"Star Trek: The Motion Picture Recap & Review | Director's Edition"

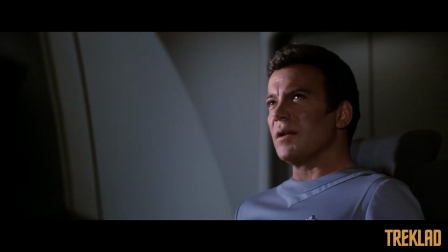0:00 With an object of immense power and a direct course for Earth, Admiral Kirk resumed command of an upgraded Enterprise.
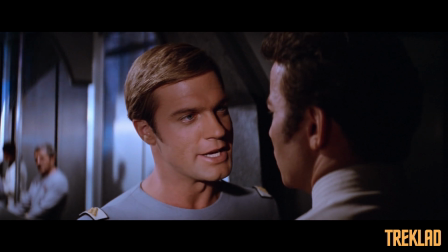0:06 Unfamiliar with his transformed old vessel and at odds with its former commanding officer, Kirk and crew race to intercept and learn the secrets of the mysterious intruder.
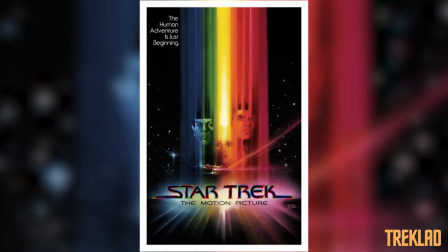0:15 Warping onto screens December 7th, 1979, Star Trek The Motion Picture marked the end of a decade-long wait for the return of live-action Star Trek.
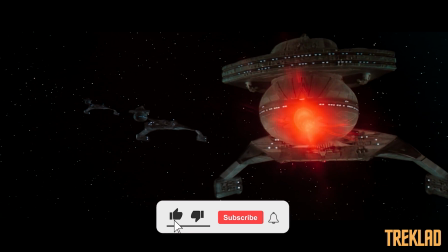0:23 Highly anticipated following the recent explosion of science fiction on the big screen,
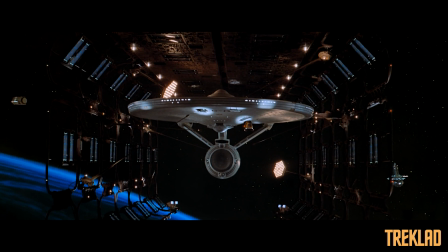0:27 the movie broke box office records and remains the highest grossing movie in the franchise, adjusted for inflation.
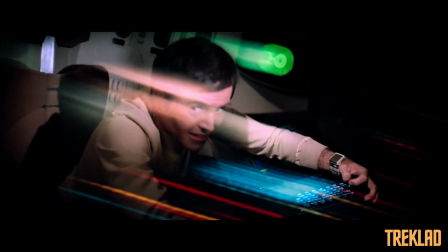0:33 But despite this, the film disappointed the studio as well as some critics and fans due to its slow pacing and visual departure from the show.
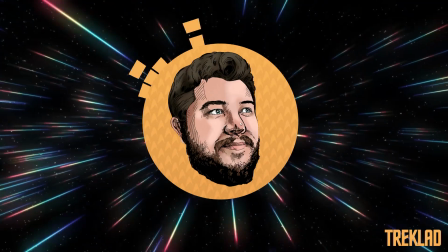0:41 But what happened? What did I like? And what did I not enjoy so much?
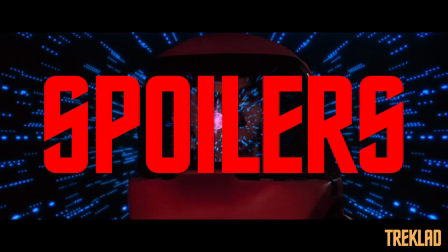0:44 Before I get into this breakdown and review, please note this video contains spoilers, so if you've not yet seen Star Trek The Motion Picture, this might not be the video for you.
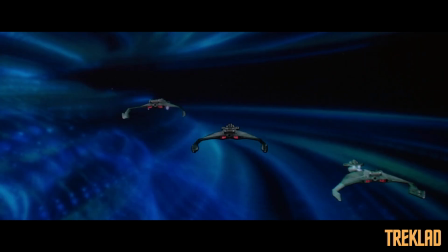0:52 Let's warp into this. Three Klingon battlecruisers investigate a large cloud of energy.
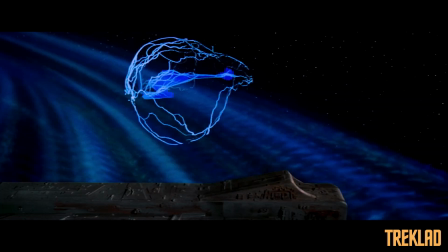0:58 The ships attack the cloud, but their weapons have no effect. The cloud retaliates, easily defeating and destroying all three ships.
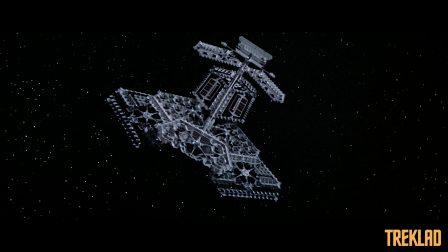1:05 Meanwhile, a nearby Starfleet monitoring station observes the battle and learns that the cloud is on a direct course for Earth. A pretty strong opening all around. I do want to say on record that I love the film's overture and never skip it when I watch. I love that the director's edition has restored a Starfield to the piece as well, the absence of which actually resulted in most projectionists cutting the sequence from the movie on its original release.
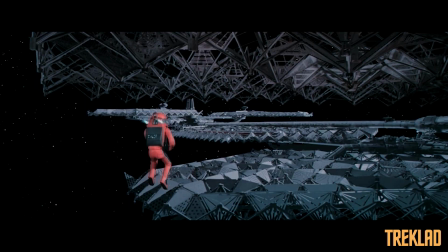1:30 Are the visuals in this opening sequence a tad indulgent? I'd say so, but who doesn't love sweeping sci-fi visuals?
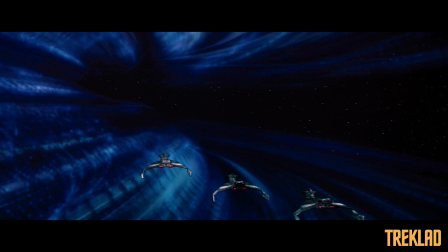1:38 I know I do. The action does an effective job of establishing the threat, as well as what Star Trek can look like with an actual budget.
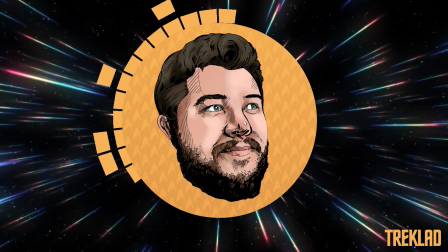1:45 And yeah, let's talk about Jerry Goldsmith's score. Truly an exceptional collection of music,
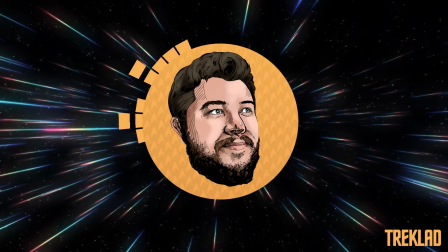1:50 made even more impressive by the realisation that the whole thing was conceptualised and recorded in little over a week.
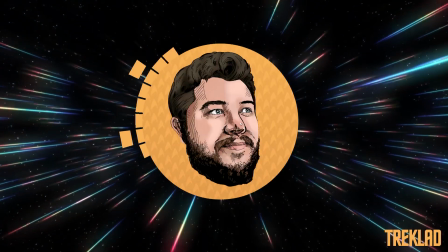1:57 I've always loved this score, but in adulthood, much like the movie as a whole, I've found a new appreciation for it.
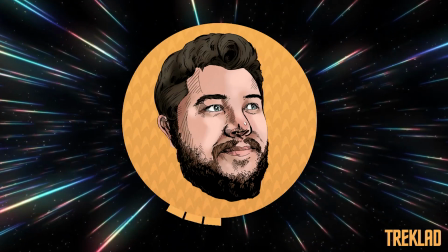2:04 It's easily the best Star Trek score of the lot, and now I think it's my personal favourite too.
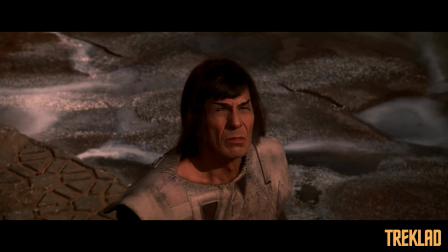2:08 On Vulcan, Spock, in the midst of the Colinar ritual, is distracted by something in space that an elder discovers has stirred his human side.
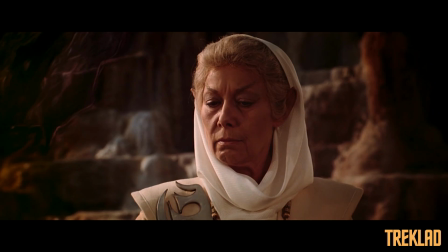2:16 The Elder tells Spock he has not achieved colonnard and that his answers lie elsewhere.
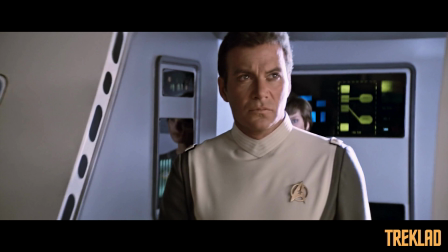2:21 At Starfleet Headquarters, Admiral James T. Kirk meets with Commander Sonak, a science officer due to serve on the Enterprise,
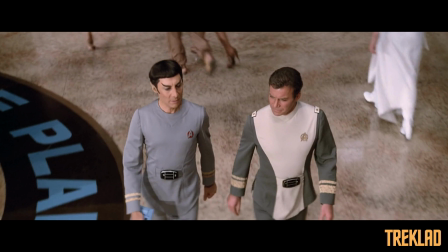2:27 which has been completely refitted and is now under the command of Captain Will Decker.
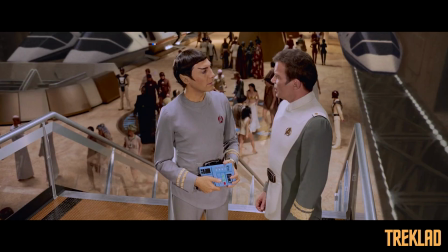2:32 Kirk reveals to Sonak that he has a meeting with a senior official and intends to be on the ship when it launches.
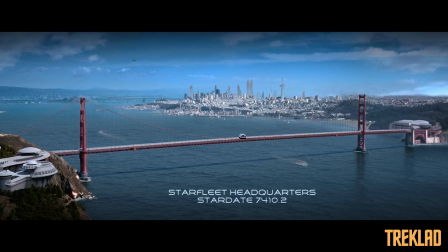2:38 The establishing shot of Starfleet Headquarters was brand new for the newest Director's Edition release, and it's fine for the most part.
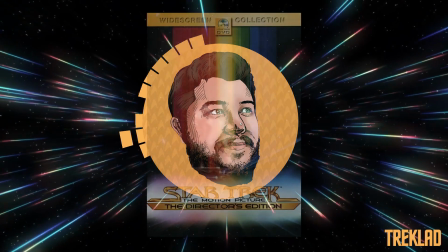2:44 The producers of this new version, the same producers who put together the original director's version in 2001,
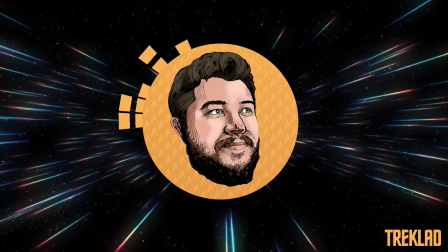2:50 appear to have taken a less is more approach, and these new effects shots are nicely spaced throughout the movie,
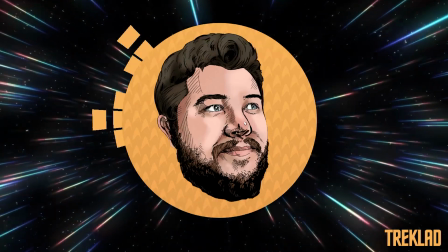2:55 so as to not making an overly jarring experience. I think they get the balance just right. The interior shot did look a little strange, though.
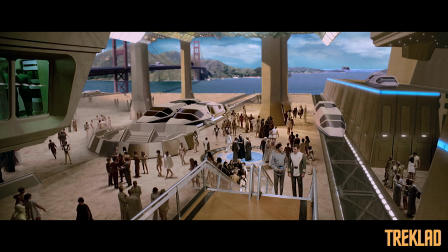3:02 It looked like a collection of layered assets that were in different states of condition, which does give the visuals, to me anyway, a bit of an odd look.
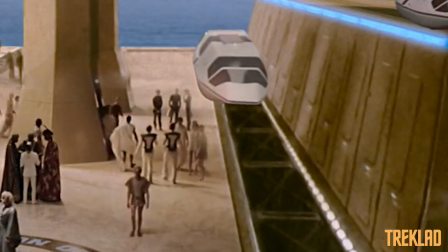3:10 Pay particular attention to the tram as it lands and slides towards the camera. It just doesn't look right.
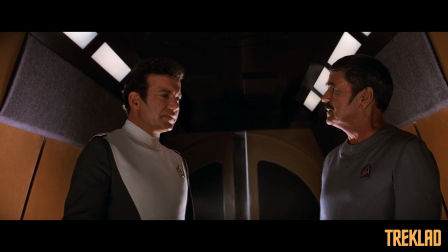3:16 Kirk meets with Chief Engineer Montgomery Scott at an orbital station who takes him to the dry dock housing the Enterprise.
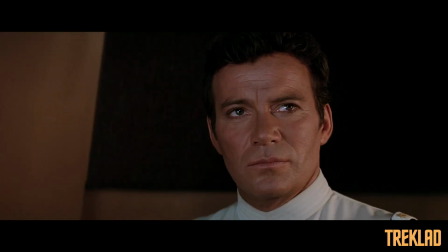3:22 Scotty is concerned the ship isn't ready and needs more time, but Kirk is adamant that they launch promptly and reveals he is to take back command.
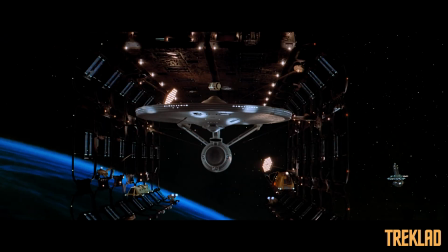3:29 The two enjoy an extended tour of the new state-of-the-art Enterprise before docking.
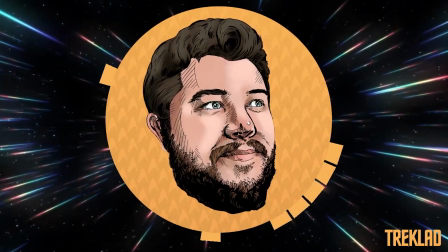3:35 What can I say about this sequence that hasn't already been said before by a million fans. The new Enterprise is the crown jewel of this movie, and rightfully so.
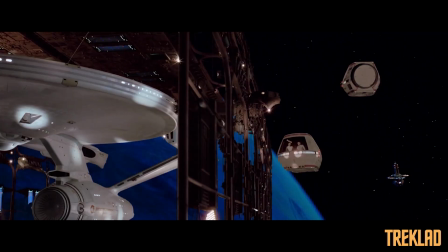3:44 It's gorgeous. There is one shot I'd take out though, which is the final passing shot which briefly shows the port nacelle and deflector dish.
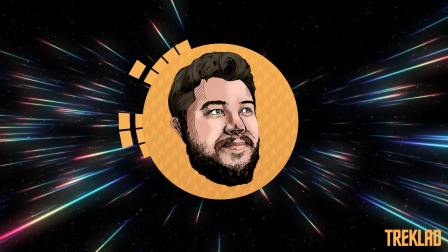3:51 I find it a little revealing, and it does take some of the shine off the big reveal a few moments later.
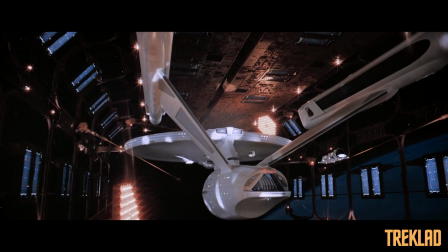3:56 But even with this in, it's still delicious, just pure starship porn, and the enhanced visuals really help pop the model even more.
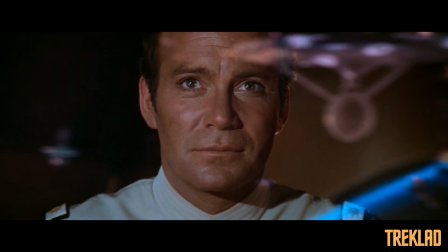4:04 I will always love this.